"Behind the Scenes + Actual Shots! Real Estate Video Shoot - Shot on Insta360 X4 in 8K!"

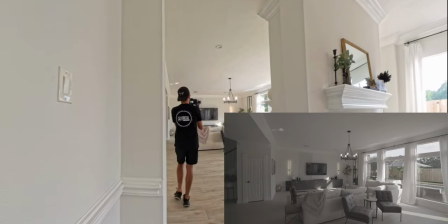[4:05]
So here it's what it looks like straight out of camera, C-Log 3, and then here's a conversion LUT, and then here is with just basic adjustments.
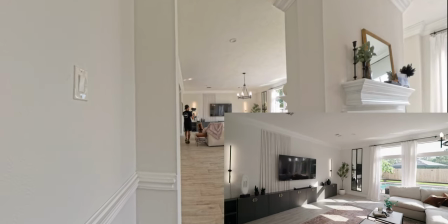[4:12]
Nothing crazy other than just contrast saturation and targeting some
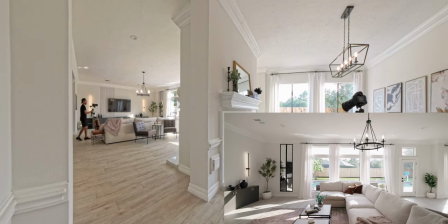[4:17]
of those yellow hues to tone it down to look more clean like you would want for real estate photos.
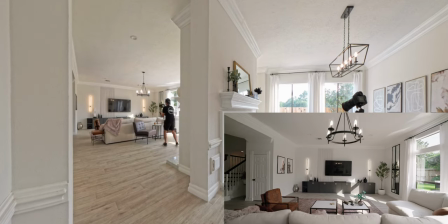[4:22]
Still keeping it really true, as you can tell. I haven't done any color corrections to the behind the scenes, so it's pretty close and it looks really good.
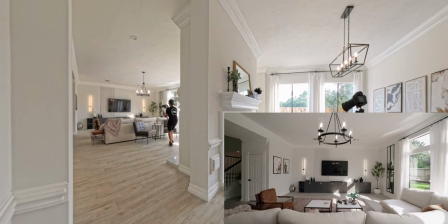[4:30]
So here I am just getting standard shots, similar to real estate photo shots I would get,
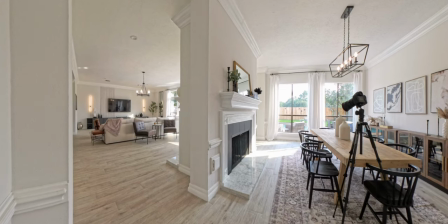[4:35]
just corners and straight on shots and doing short, quick snippets of it.
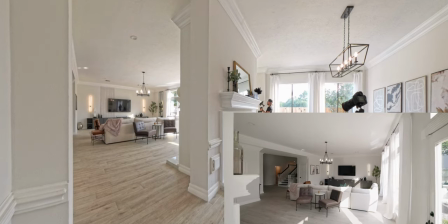[4:41]
I'm shooting all of this in 60 frames per second, so my clips are really short.
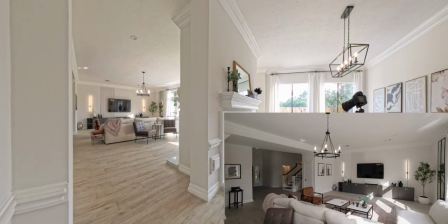[4:46]
That way, when I slow them down, it's gonna still look, you know,
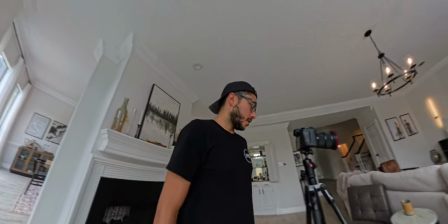[4:50]
the clips are gonna be a lot longer. Recording a time lapse right now because really cool effect when you speed it up.
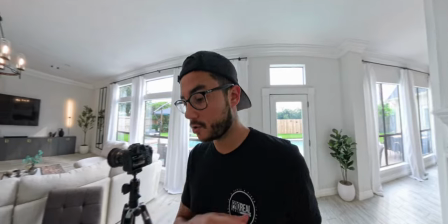[4:59]
to show shadows moving. So right now I am shooting these main living areas inside. Normally I do the outside first, but we just have really good natural light coming in right now. So shooting all of these first, and then I'm gonna do the outside.
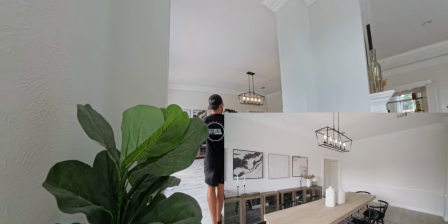[5:22]
Okay, so here is the dining room now. So I normally shoot everything, all the outside first, but because we had this really nice light coming in,
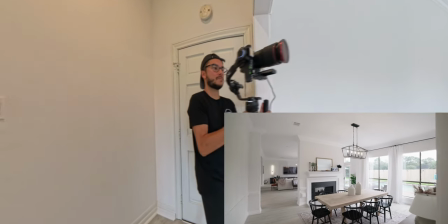[5:31]
I'm like, I'm gonna do these inside shots first and then go outside.
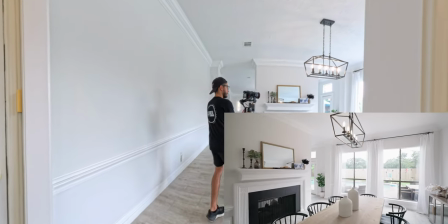[5:34]
But yeah, like I said, these are my favorite types of shots to do, just coming in,
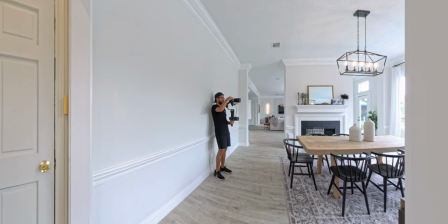[5:40]
revealing a room, adding either a slow pan to it or just do a straight on shot or slider shots. I never try and get really complex and add multiple movements into it. I just feel like it takes away when there's a lot going on.
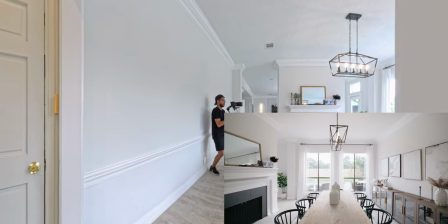[5:53]
Obviously, I understand if it's like a higher paced social media video, but like I said, here it is.
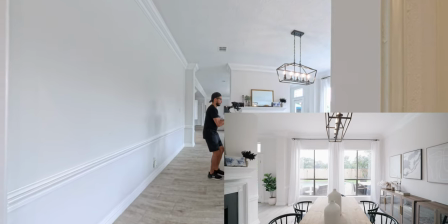[5:58]
Here's a straight on shot. All I'm doing now is simply adjusting either my aperture or my filter.
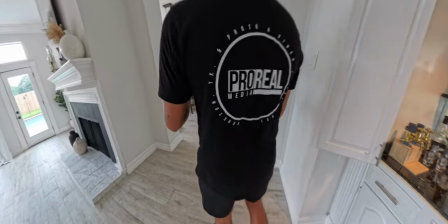[6:03]
But other than that, my ISO is staying the same, white balance for the most part, because it's all, you know, same color temperature in this room.
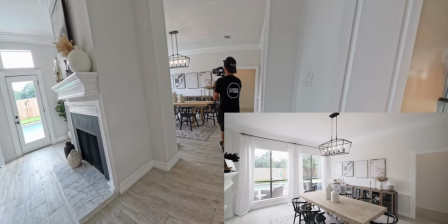[6:11]
And yeah, just getting all the different angles that I can.
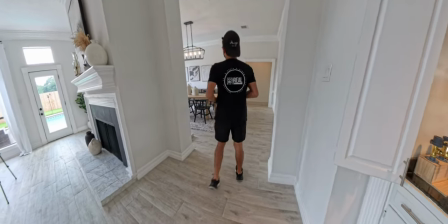[6:15]
So corner shots coming in, I'm gonna redo that shot again, just because if I didn't feel super confident in it, I'm gonna try something else also.
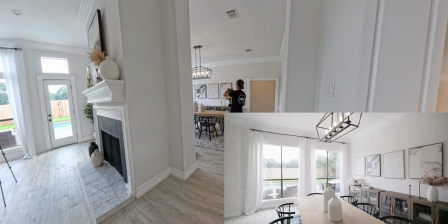[6:23]
So I'm adding more of a panning to it, you know. That way there's just variety in editing, but I'm also taking, you know, being mindful of not just overshooting at the same time.
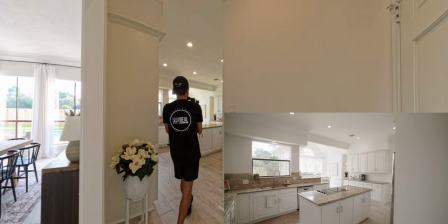[6:32]
So, and you'll see here in this kitchen example, I'm revealing kind of like how you would walk into this kitchen,
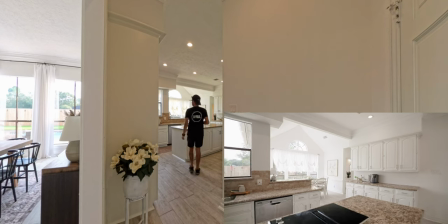[6:38]
and then I'm gonna do it again just to get a different perspective.
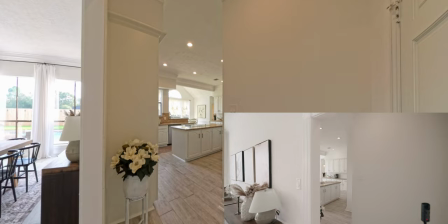[6:42]
And this one is gonna be really cool because I'm going to actually automate some of the exposure changes with keyframes.
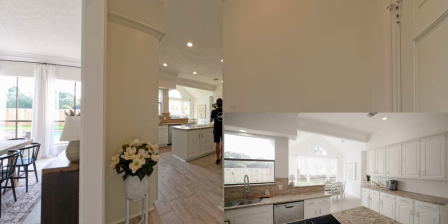[6:49]
And so here I am exposing for this main part of the kitchen, but then now exposure is gonna go down as we enter this room.
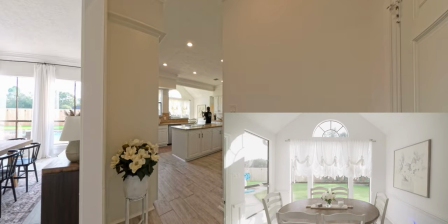[6:56]
So I thought that was really cool. Really easy to do, just keyframing the exposure. So it's another neat trick to do. Here's one of the main reasons why shooting at this time of the day is so good. Everything is a lot better balanced. You get window detail. Like, this shot looks so good.
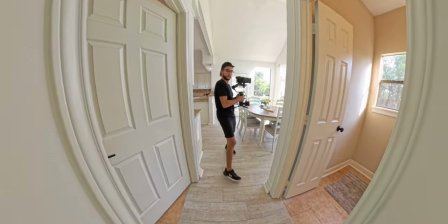[7:17]
So yeah, absolutely love the dynamic range difference that you can get by shooting either in the morning or in this case later in the evening,
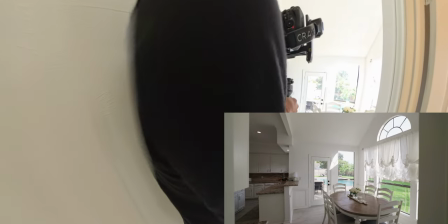[7:25]
because sun is going down, there's less light outside, so it matches more of the inside.
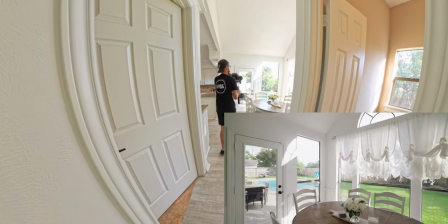[7:30]
Because I guarantee if this was the middle of the day or like noon, these windows would be like, you know, super white, more blown out.
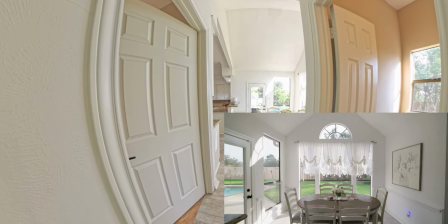[7:38]
So really cool that you can see some detail, even almost some sky detail, but just looks really good and makes it look a lot more professional in my opinion.
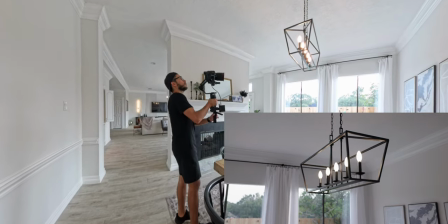[7:45]
And so love being able to shoot better times of the days like this, but it's not always possible.
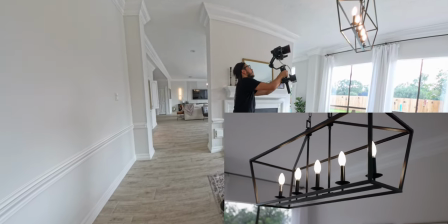[7:50]
So having a camera that has really good dynamic range helps. But so now I'm zoomed in to 35 mil on my lens and I'm getting detail shots.
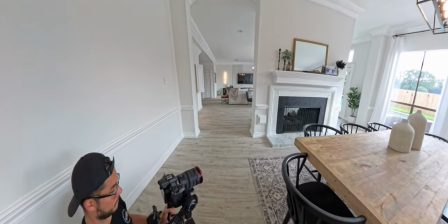[7:58]
Sometimes I'll throw on my 50, but something like this where I'm being raced against with the sunset,
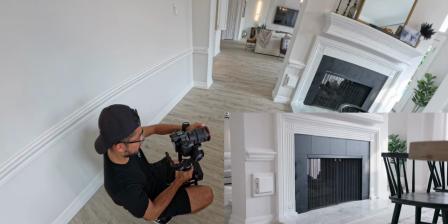[8:03]
I just really want to, you know, get the shots that I need and go. But so this is really cool.